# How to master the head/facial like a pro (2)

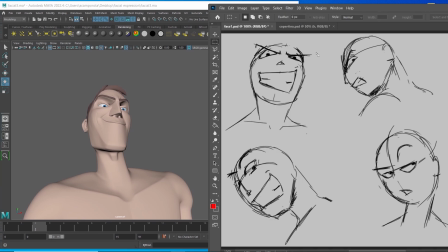(0:00)
So last time we designed those poses in Photoshop. Now it's time to work directly in 3D, guys.
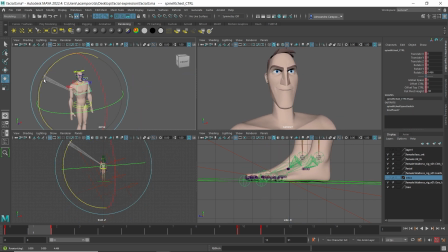(0:06)
First things you see me doing is tilting the line of action of the shoulder, the angle, to the right position. Then I take the neck and the head together and adjust it. You see me adjusting only the neck because of course I want the neck pointing towards left, the head's towards right.
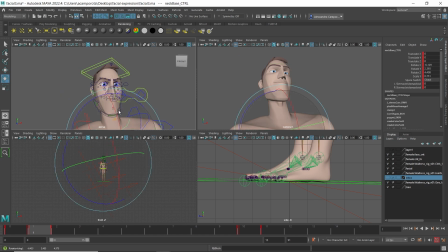(0:21)
I want to make sure that I see both eyes very clearly for this pose and tilted the head down to make sure I get the right angle.
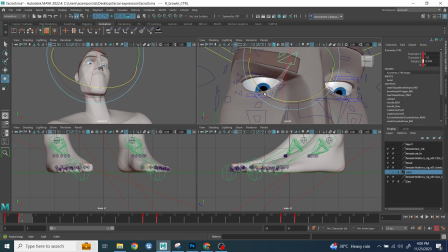(0:30)
All right. I move the camera slightly down, but feel free as usual, guys, to test it to what you think is the best. Don't just copy my tutorial. An issue, guys, I had with these poses is that when I was using the rig has some limitation on the eyebrow,
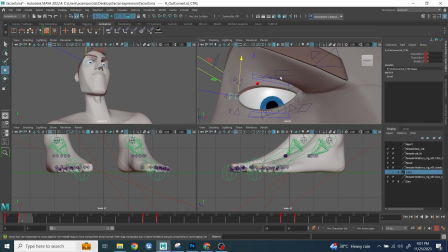(0:45)
so you can go down up after a certain level, and so I cannot achieve exactly what I was doing. But again, I need to do the best as I can with the tool that we have. That's one of the things I always wanna to achieve, right?
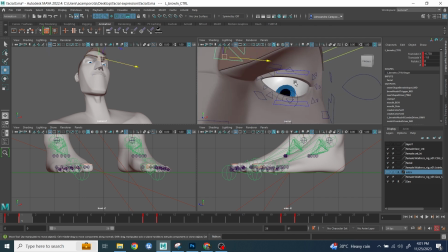(0:59)
So you can see from front view looks okay, but from the down, when the camera is down, you don't have the same angle that you want. Right, so I try my best. I should have used blend shape, but it's not the point of this tutorial.
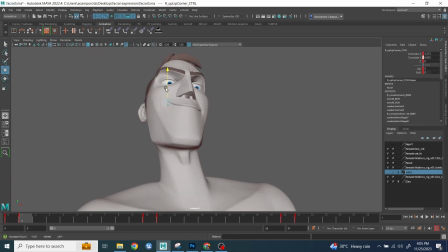(1:11)
So I didn't want to focus too much on the facial, mostly on the head staging. But as you can see, you can still get a quite good result. Okay, so you see me here try to squeeze the lids,
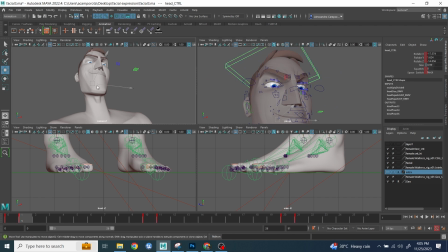(1:23)
but at the same time I need to be very careful because I want the pupil and the eyeball to read very, very well.
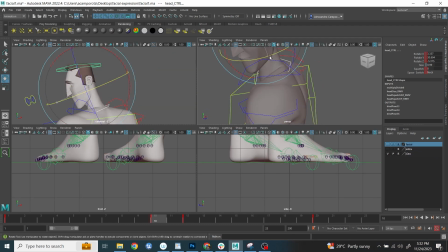(1:31)
Okay, then of course after it's finished, you can always tilt a little bit more the head and explore. So this was another one where the difficult part here is that you have, as you can see, you see the character from the back,
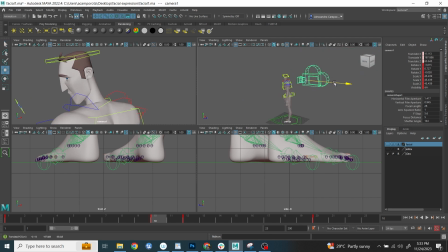(1:43)
and you don't want to tilt the head too much. Okay, if you rotate your head too much because the character is looking back behind himself, right?
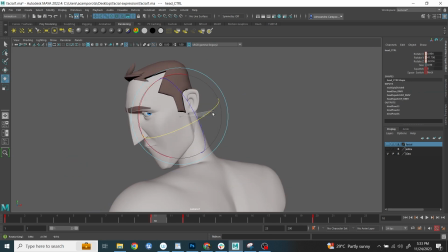(1:51)
If you're doing that one, the common problem is it started to look broken. So I think you can do around 80 degree or something.
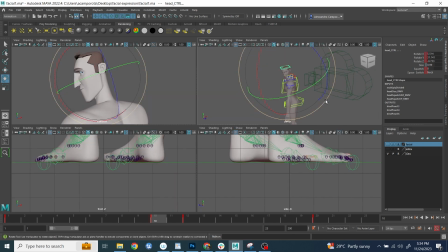(2:00)
All right, but not past that line, or else it started to look too broken. Again, you see me here doing another with the camera slightly below. I think because it gives a little bit more of a interesting angle, something I couldn't capture very well for my drawings.
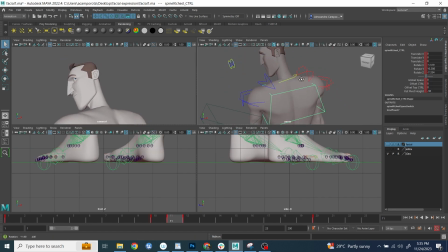(2:17)
The good things is that I use the drawings just to get the right feelings.
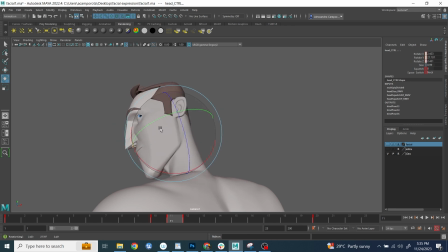(2:21)
Then in 3D, I can improve the perspective and adjust it the way I want.
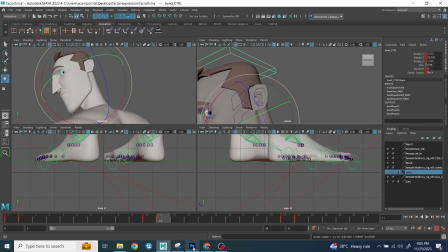(2:27)
Okay. Oops, there was a little bug over there, right?
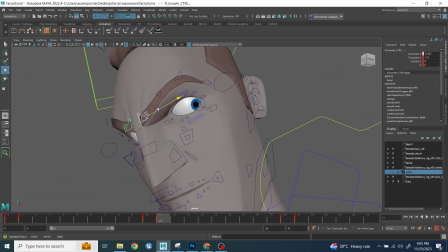(2:32)
And if you're looking for the drawing reference, you can see in the previous video, by the way.
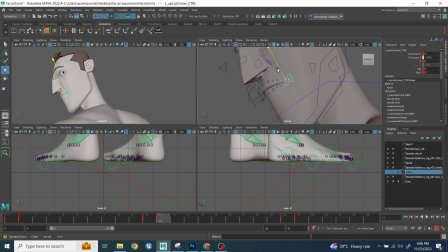(2:37)
And again, same here. I try to exaggerate the facial expression. Again, this tutorial is not so much about the facial expression, but I did it very quickly because it helps the overall appealing mood.
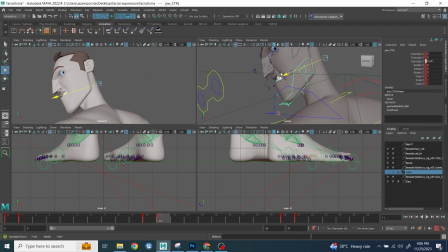(2:50)
But as you notice, as we talked before, already when you just tilted the head, the shoulder, and the neck, and the eye direction,
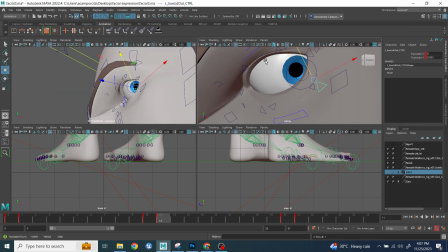(2:58)
there is already a lot you can do just with that one, right? That's the point. Try to push those things and make them look more interesting as much as you can. Difficult part here was to get the right shape of the eyes because, guys,
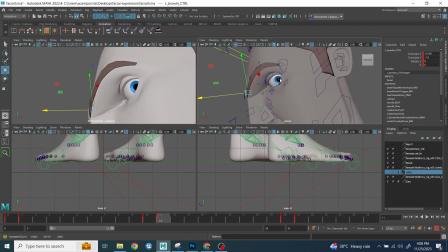(3:13)
when you started to tilt the head in those more advanced position,
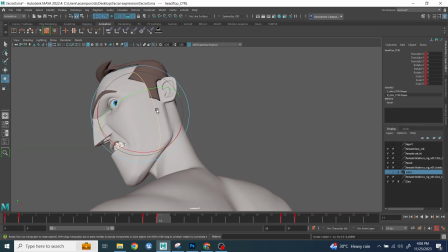(3:19)
sometimes keeping the lids very clean, you need to do a little bit of cheating.
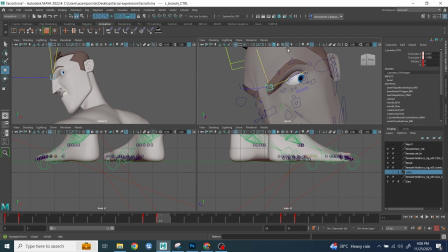(3:25)
All right, you can always sometimes with the facial rig doesn't always look good from every angle,
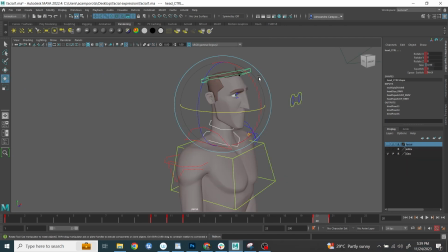(3:30)
so you need to try your best to be creative and use those controller to use them the best way possible.
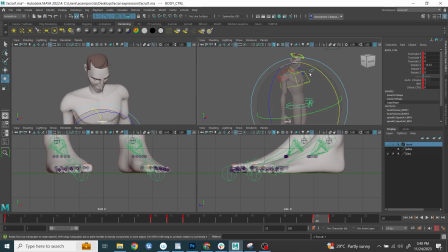(3:37)
Here obviously you see me pushing the body slightly down. Overall I tilt first the neck and the head down, but then I wanted the eyes looking up. Okay, now again the challenge here is because if you tilt the head too much down, then you don't see the eyes anymore.
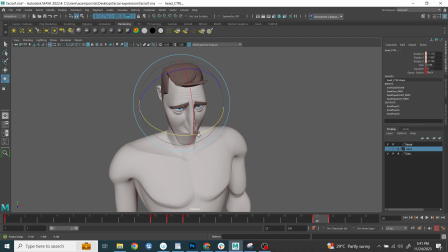(3:57)
So I needed to start to open the lids a little bit more, push the eyebrows up, and use this controller here to open up a little bit more the facial expression.